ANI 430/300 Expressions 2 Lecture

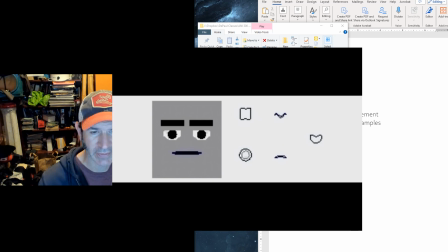32:59 So it's not the split version that you guys have seen. It's the original version, which you can use either one. So for lip sync,
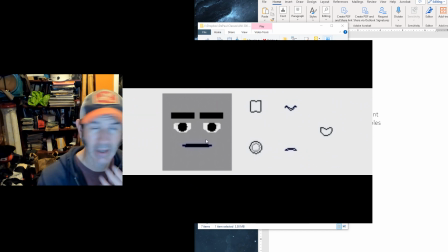33:09 I like to do lip sync last because depending on which way your character's face is pointing, it's going to change the way you want to animate the lips. And in some cases, your character might be pointing the complete opposite direction. You don't even need to show lips at all.
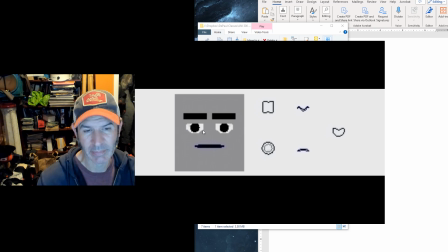33:24 You wouldn't have to do any lip sync. So I like to do it last. Boxhead is always going to be looking at the camera, so it's a little bit safer here, but I would never do it first. But he does, so here we go. This audio quality is going to be a little funky just because I'm playing through my speakers, so deal.
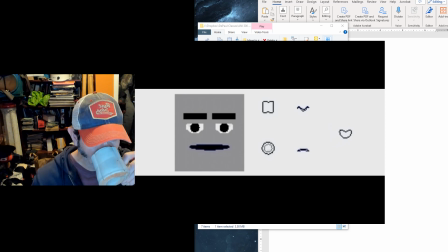33:41 I'm default gray. Stupid gray. Boring. Get yours red. Ooh, flashy. Ooh, look at me, I'm red. Ooh, you small.
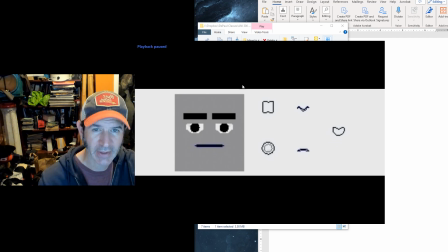33:57 It's worth noting here that you can see... Stop it, Boxhead. It's worth noting here that, with just the mouth, we're not getting any life out of this. We're not getting any believability. We get the complete opposite, where it's just all eyes and eyebrows, and you get tons of feeling that the character is thinking.
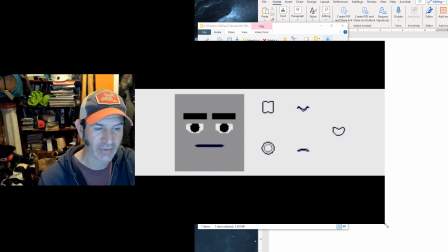34:14 So that's part of the reason why we're kind of more or less ignoring the mouth right now. It's just not absolutely essential for those expressions and thought.
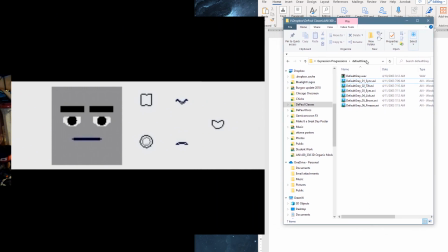34:23 Let's try the next one. So this one, when he does it, the next thing that he integrates is, I guess I can put this down here and not cover up my face.
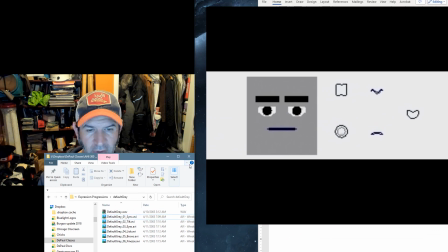34:34 There we go. This isn't awkward at all. It's just what it's going to be.
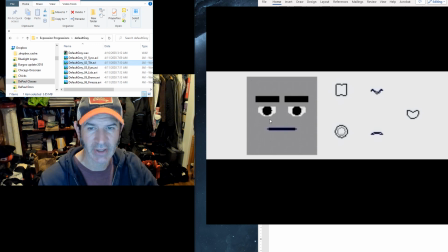34:43 So the next thing he does is just head tilt. He likes to do just the up and down first and then side to side later. I don't like doing that because I want to think about movements in terms of gestures, which are three-dimensional. But that being said, let's check it out.
I'm default gray.
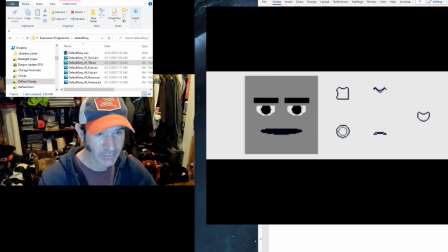35:02 Stupid gray. Boring. Doof. Get yours red. Ooh, flashy. Ooh, look at me, I'm red. Ooh, you strong.
It's worth noting that even just with this basic up and down tilt, the character is already alive.
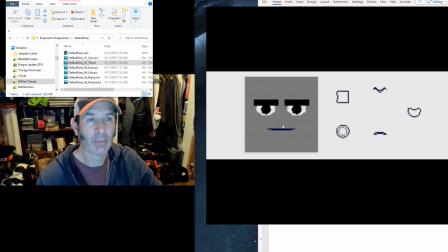35:20 We have a lot of like build up the performance. We're thinking about rises and falls, which is really good. So there is some good stuff here. It's just a little random for my taste. The first time this is going to really come up to life is now with the eyes and the eye movement. I want you to notice again that it's move, stop, move, stop, move, stop, move, stop.
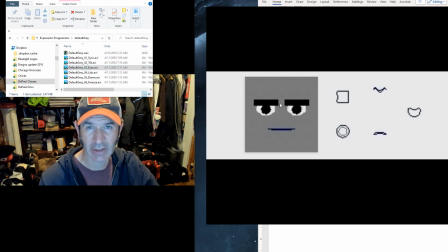35:39 Either the character is looking at the person they're talking, or they're looking away, going back, going away. But we'll always come back to that target or thinking off in space.
I'm default gray. Stupid gray.
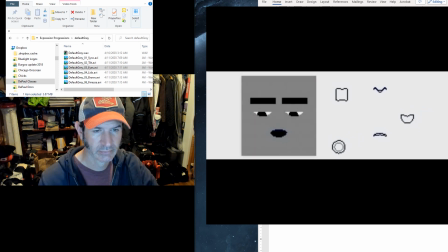35:57 Boring. Doof. Get yours red. Ooh, flashy. Ooh, look at me, I'm red. Ooh, you strong.
To be fair, in this case, the character is more or less talking to themselves, so we're not really locking in other targets.
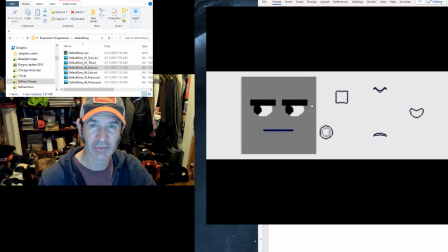36:13 It's just more them thinking in different positions. But you can see already with just those eye movements, the character is already coming alive quite a bit. Let's add those lids, and now we're going to really start to feel that emotion squeeze through.
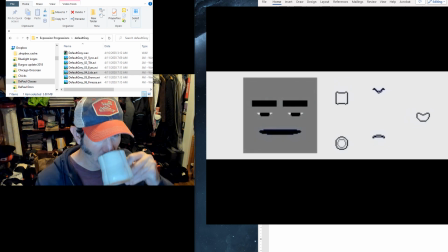36:26 I'm default gray. Stupid gray.
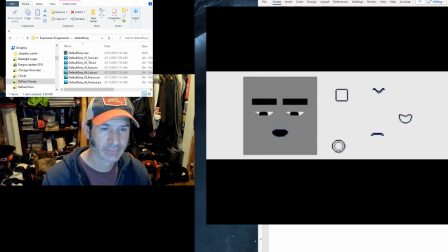36:32 Boring. Doof. Get yours red. Ooh, flashy. Ooh, look at me, I'm red. Ooh, you strong.
One thing to note here is kind of a good sort of a metaphor for all of expression, which is that
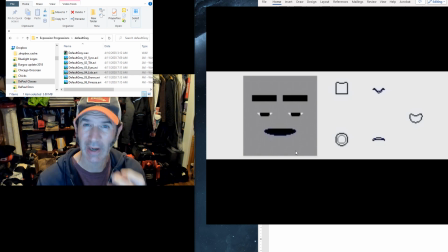36:51 we tend to kind of hold emotional states for a while we're feeling them and thinking through them. Maybe there's subtle changes from one to the next. But we're looking, as we listen to that clip, we're looking for the really big changes, the ones that are like, ooh, something changed there for sure.